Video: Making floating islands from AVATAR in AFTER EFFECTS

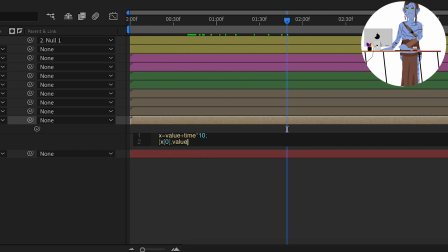(12:24)
I'm making it move using the time of the composition multiplied by 10 on the x-axis only,
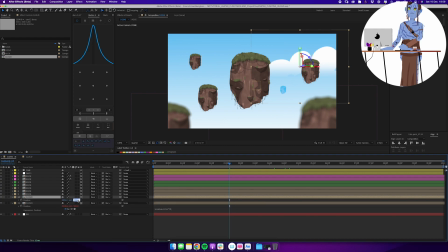(12:32)
and I'm keeping the y and the z-axis as they are. And if you're interested in learning more about that type of thing,
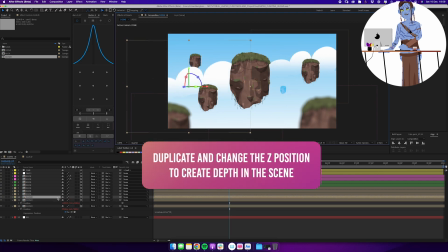(12:40)
I do have an upcoming expression tutorial that is going to be covering the basics of expressions.
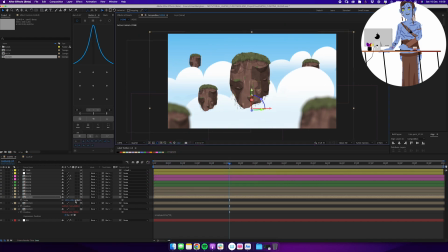(12:46)
That's part of my Introduction to After Effects course.
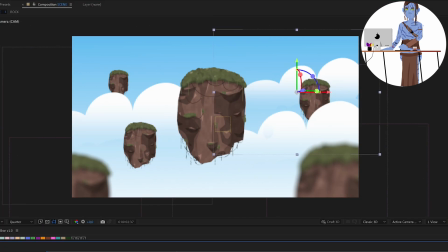(12:49)
So stay tuned, that is coming on the channel, and this would be a pretty good opportunity to subscribe.
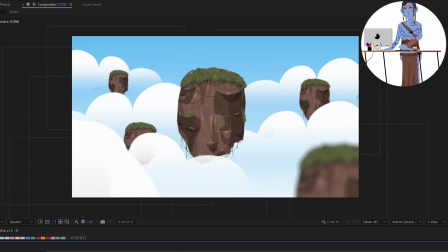(12:58)
Perfect. At this point, I'm just duplicating the cloud and moving it here and there in Z space, scaling it down, scaling it up, moving it around.
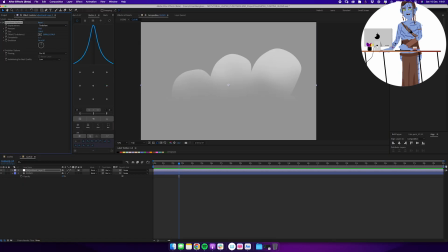(13:07)
And inside of my cloud composition, I can still always make adjustments to the shape itself. And in here, I've added a turbulent displace effect, acting in a similar way as the roughen edges, but in more blobby fashion.
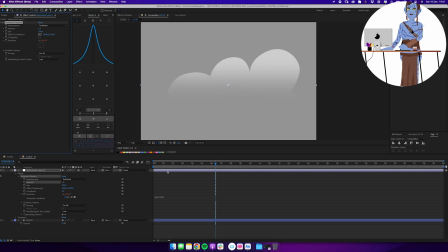(13:22)
I'm adding a turbulent displace that gives a little bit of organic movement to my shape throughout my entire composition. And again, just animating the evolution using very simple time expression instead of setting keyframes.
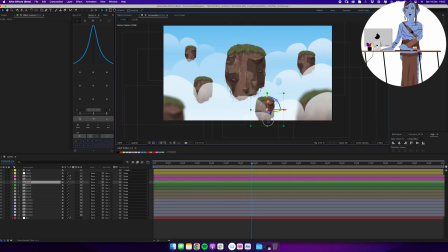(13:37)
And now I have some clouds with a little bit of movement in my scene, and I can always keep duplicating my rocks and moving them around and changing the entire layout of my scene throughout the entire process.
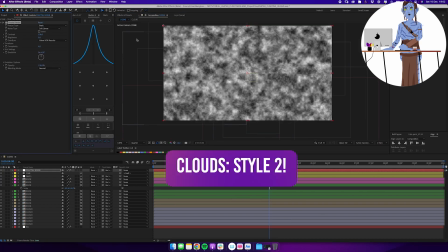(13:48)
And here we're adding clouds style 2.
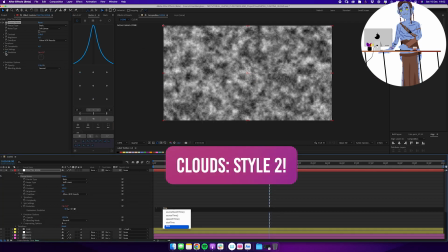(13:51)
So we're diving back into the fractal noise effect that we used before to create some of those cloudy shapes.
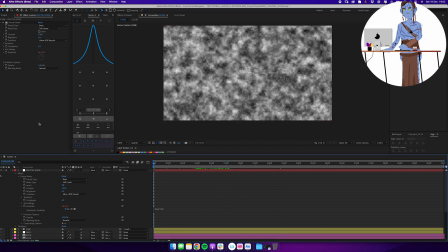(13:59)
You can see already on the screen, this kind of does look like clouds and is nice to use, but I'm using it in combination with the style 1 that we drew using the pen tool to make sure that the style is consistent overall in my scene,
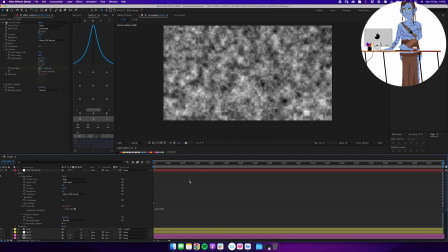(14:16)
but I can use fractal noise to my advantage and just have a little bit of these classic cloudy shapes moving across my scene from left to right.
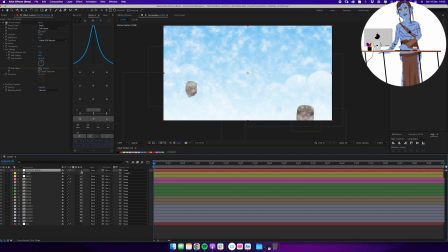(14:28)
And on that layer, I'm going to go ahead and change the blending mode to screen. So I'm kicking out all of the black and just keeping the whites.
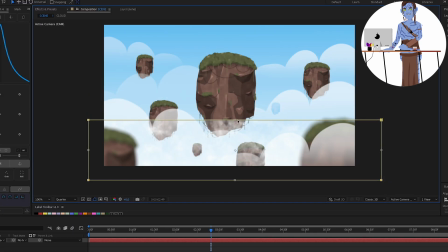(14:35)
And I'm adding a mask, and I'm going to be adding a big feather to this one as well, just like we did to our cloud before. And now you'll see we're adding a bit of visual interest in here as well,
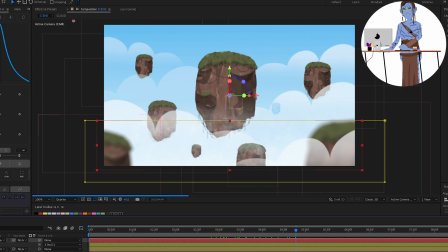(14:48)
making it feel more real, even though we're working in a simplified, sort of cartoony style.
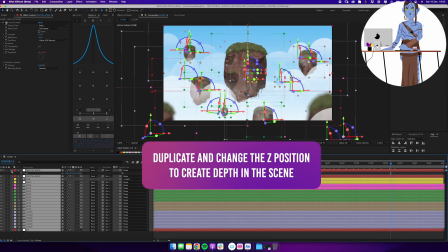(14:54)
We can still use some of these elements and techniques as long as we maintain the
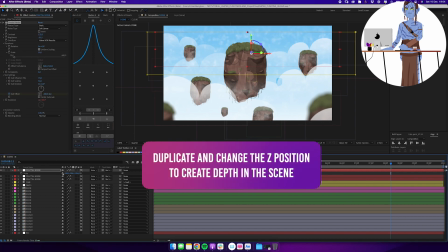(15:00)
art direction that we're going for and don't just end up throwing a bunch of effects into the thing.
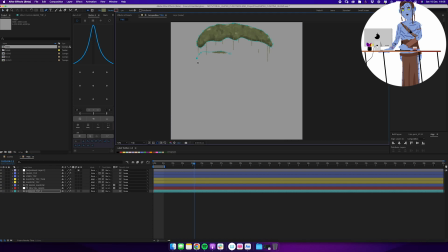(15:08)
So we're going to be making a tree, and for that tree I'm just duplicating my rock composition and deleting everything I don't need,
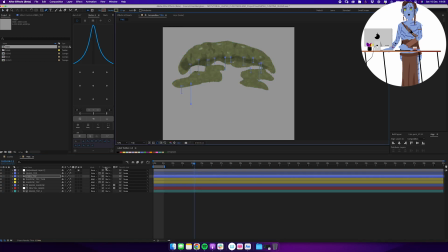(15:16)
and on my grass layer at the very top I'm drawing a bunch more shapes, I'm drawing a bunch more vines.
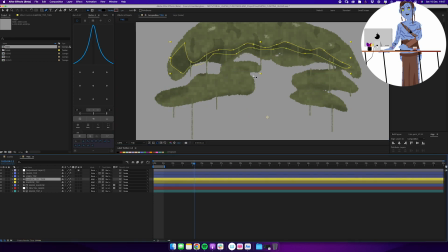(15:22)
At this point I have sped up this footage quite a bit because I'm not really using any new techniques at this point.
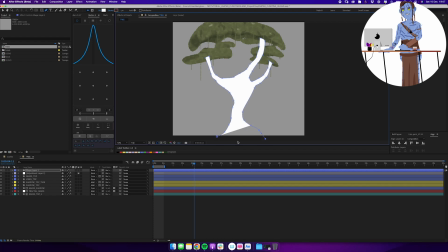(15:29)
I'm doing the exact same thing as we did before, but I'm just doing it to a tree instead.
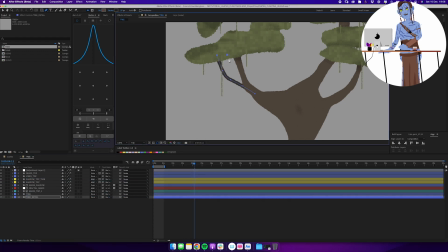(15:35)
So I've created a shape for my tree, and then I'm creating a new layer for all of the little branches where I'm just using the stroke instead of the fill.
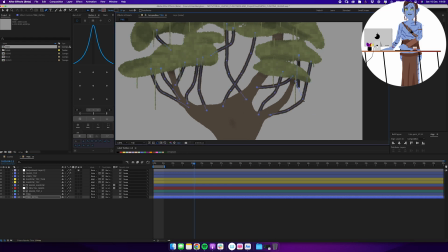(15:43)
I'm able to very easily draw a bunch of shapes like this to
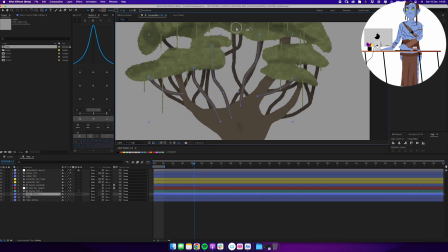(15:48)
look like branches, and I can do that in different shades to give a little bit more depth to the scene as well,
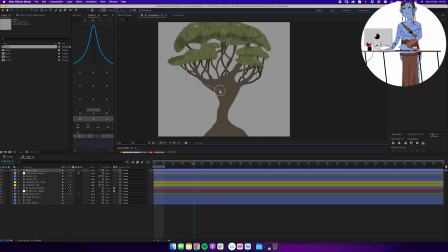(15:55)
and get some trees that I think look cool.
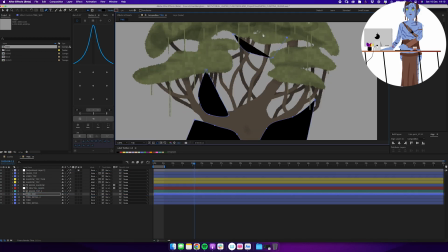(15:58)
And again, adding shadows to the tree shape itself just by creating a bunch of black shapes
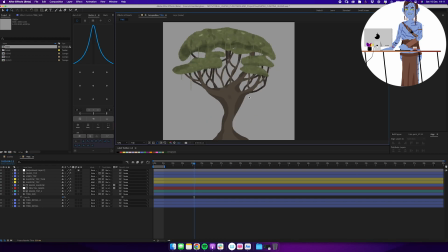(16:04)
here and there that I'm then going to be using the preserve underlying transparency for and knocking down the opacity a bit.
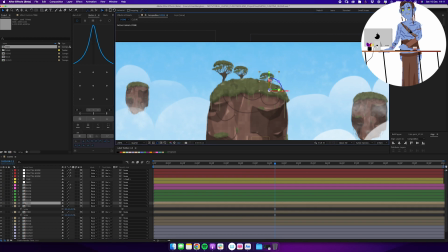(16:11)
And as you can see, this tree is very, very tiny, so all of that detail that we added,
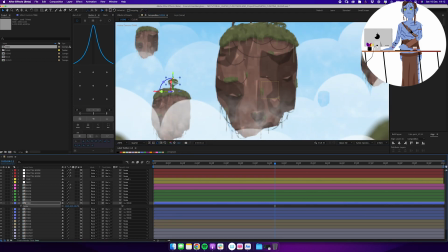(16:16)
maybe even too much detail because it's so small in the final end result. But if I want to use that tree for something else in the future, I've already made a fairly detailed version, so no time wasted.